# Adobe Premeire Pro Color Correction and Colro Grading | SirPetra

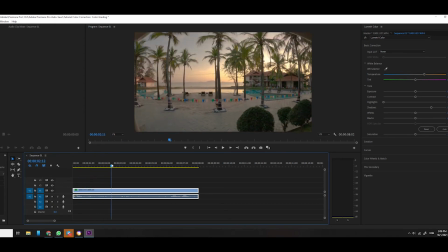19:38 Kayu yang tak nampak tu tadi Dia akan jadi nampak Dia akan lebih more clearer Berbanding dengan yang tadilah awal tadi tu
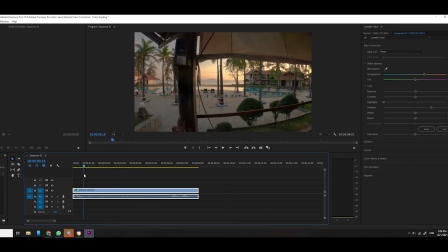19:47 Kita punya ni akan jadi lebih Pop up Okay
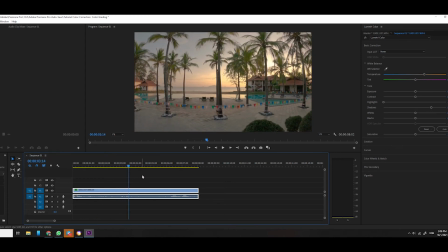19:54 Okay so far Jadi ke tak jadi Jadi eh Yang lain okay Yang lain okay Alright okay Lepas tu
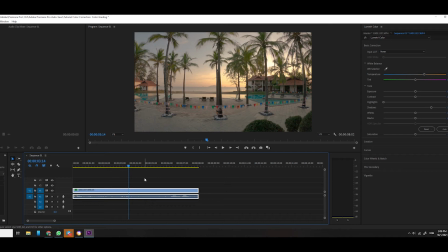20:12 Ini sebenarnya adalah Depends pada apa yang kita nak buat lah Tak semasa ni awak ikut saya punya resepi Dia ada bermacam-macam ribu resepi You guys boleh pergi tengok internet You guys boleh check out Setiap satu orang tu Ada dia punya color scheme dia sendiri Okay
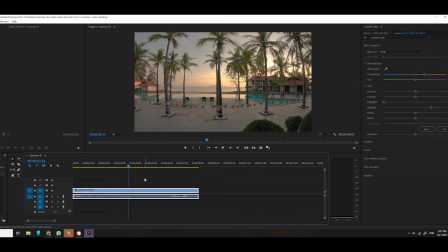20:25 So saya ajar awak basic Macam mana kita nak buat Dan apa effect yang kita akan dapat lah Okay So selalunya Bila saya dah adjust Saya punya highlight dengan shadow Saya akan cuka Bermain dengan black sikit Black ni supaya kita akan nampak Lebih real lah Dengan menambahkan
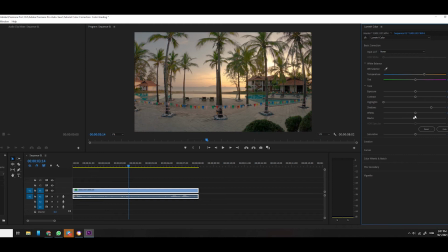20:41 Nilai black tu sikit Pada kita punya ni Tapi tidaklah terlampau gelap Maksudnya Saya yang dekat bahagian Yang sepatutnya ada shadow tu Saya tambahkan shadow sikit Kalau macam ni Kalau kita tengok Kita tak nampak shadow kan So saya Tekankan sikit Supaya kawasan yang hitam tu Akan nampak pure hitam Macam ni Pure hitam
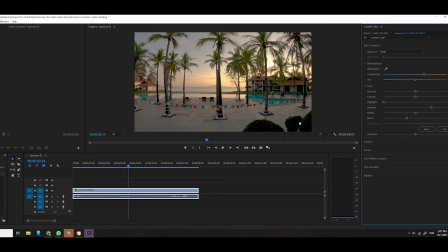20:58 Yang dekat sini pure hitam Kita punya yang dekat pokok-pokok ni pun Pure hitam Okay
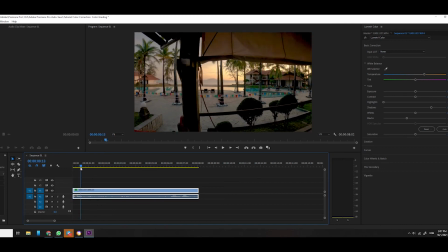21:04 Alright So bila nampak pure hitam Barulah kita nampak dia punya
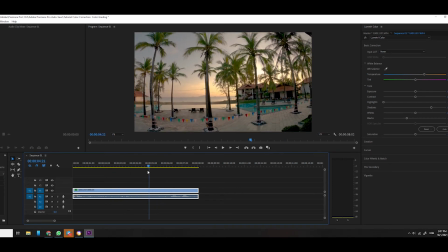21:10 Color dia lah Color dia a bit A bit more Vibrant lah Naik Naik sikit Okay
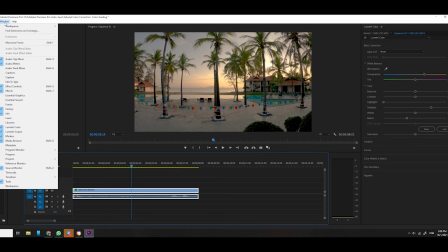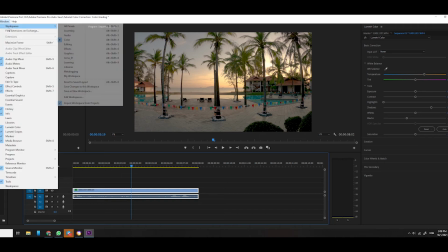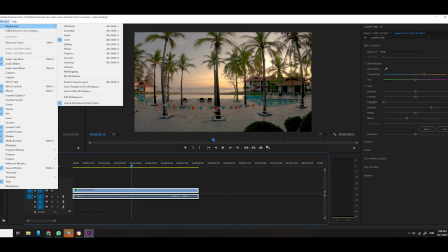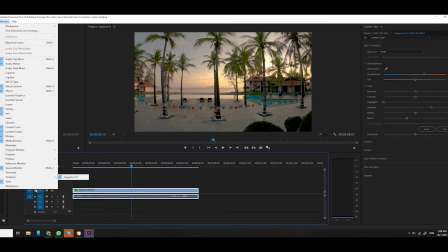21:44 Okay so far semua okay Boleh
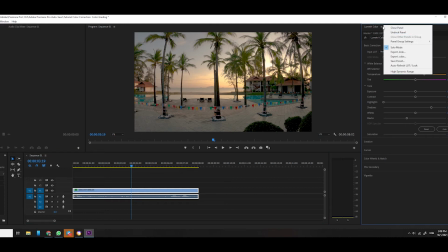21:50 Boleh Boleh Boleh saya continue
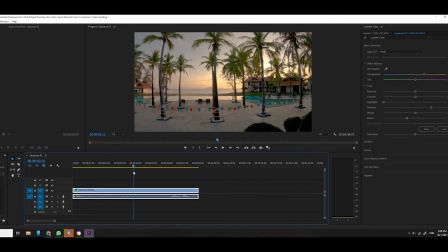21:58 Boleh eh Alright Okay So kita dah adjust kita punya ni So kita dah dapat dekat sini Okay settle Okay So yang ni kita tak boleh kacau Kita dah
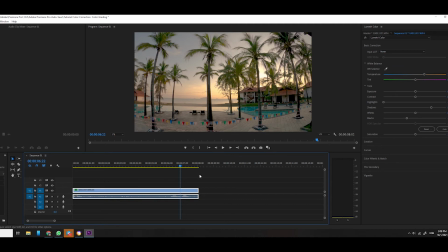22:07 adjust kita punya Basic kita punya adjustment tadi So untuk tengok balik Apa yang kita adjust Senang je Dekat atas sebelah sini You guys akan nampak ada satu box checker tu Yang dia dah check dengan tanda right You guys just tekan tu You guys akan nampak Sebelum Selepas Sebelum Selepas
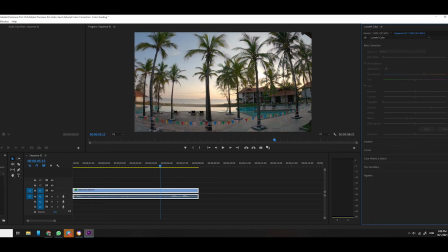22:25 Sebelum Dan selepas You guys clear-clear nampak Dia punya color mood Dia telah terutamati tukar Dan gambar dia lebih cantik Berbanding yang sebelum asalnya Okay Ada pelepah yang kita
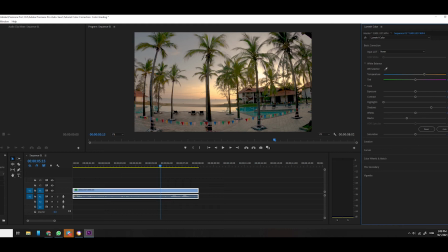22:38 tak nampak tadi Kita boleh nampak pelepah tu Okay So benda tu lebih clearer Dekat situ eh Okay So once kita dah adjust Basic color correction Dah settle Kita boleh off Kita boleh off Kita boleh play back balik Okay Sekarang ni okay tak?
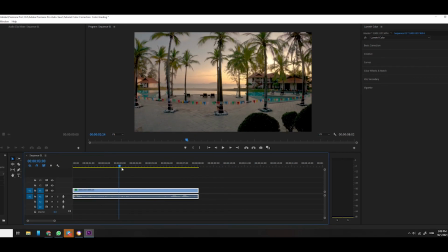22:53 Kalau ikutkan bagi saya Pada mata pandangan saya Dah okay Memang kalau masuk kat Instagram
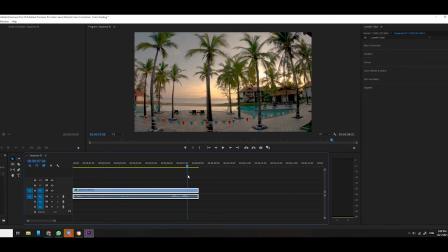22:58 Memang orang akan cakap Memang cantik Okay Tempat ni Sebab ada sunrise Ada nampak pokok Clear Tak ada satu pun tak nampak Maksudnya apa yang mata kita
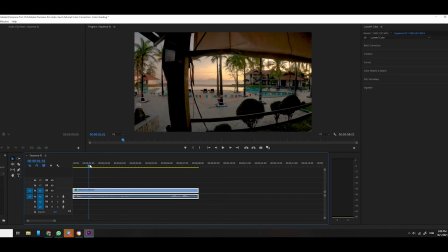23:07 nampak Itulah yang video ni boleh capture Okay Boleh Tapi apa yang kita
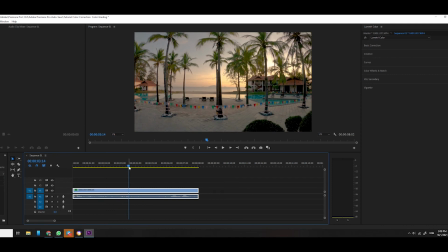23:12 nak buat ni Sekarang ni kita nak cuba Bubuh kita punya creativity Supaya kreativiti kita ni orang lain akan tahu Hanya kita je ada that color punya proses Okay So apa saya nak you guys buat Pergi dekat second tab yang kat bawah tu Yang dia tulis kreatif
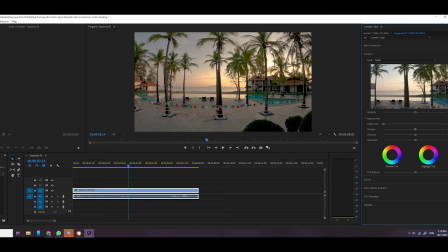23:31 Tekan kreatif dekat situ Alright, okay Tekan kreatif dekat situ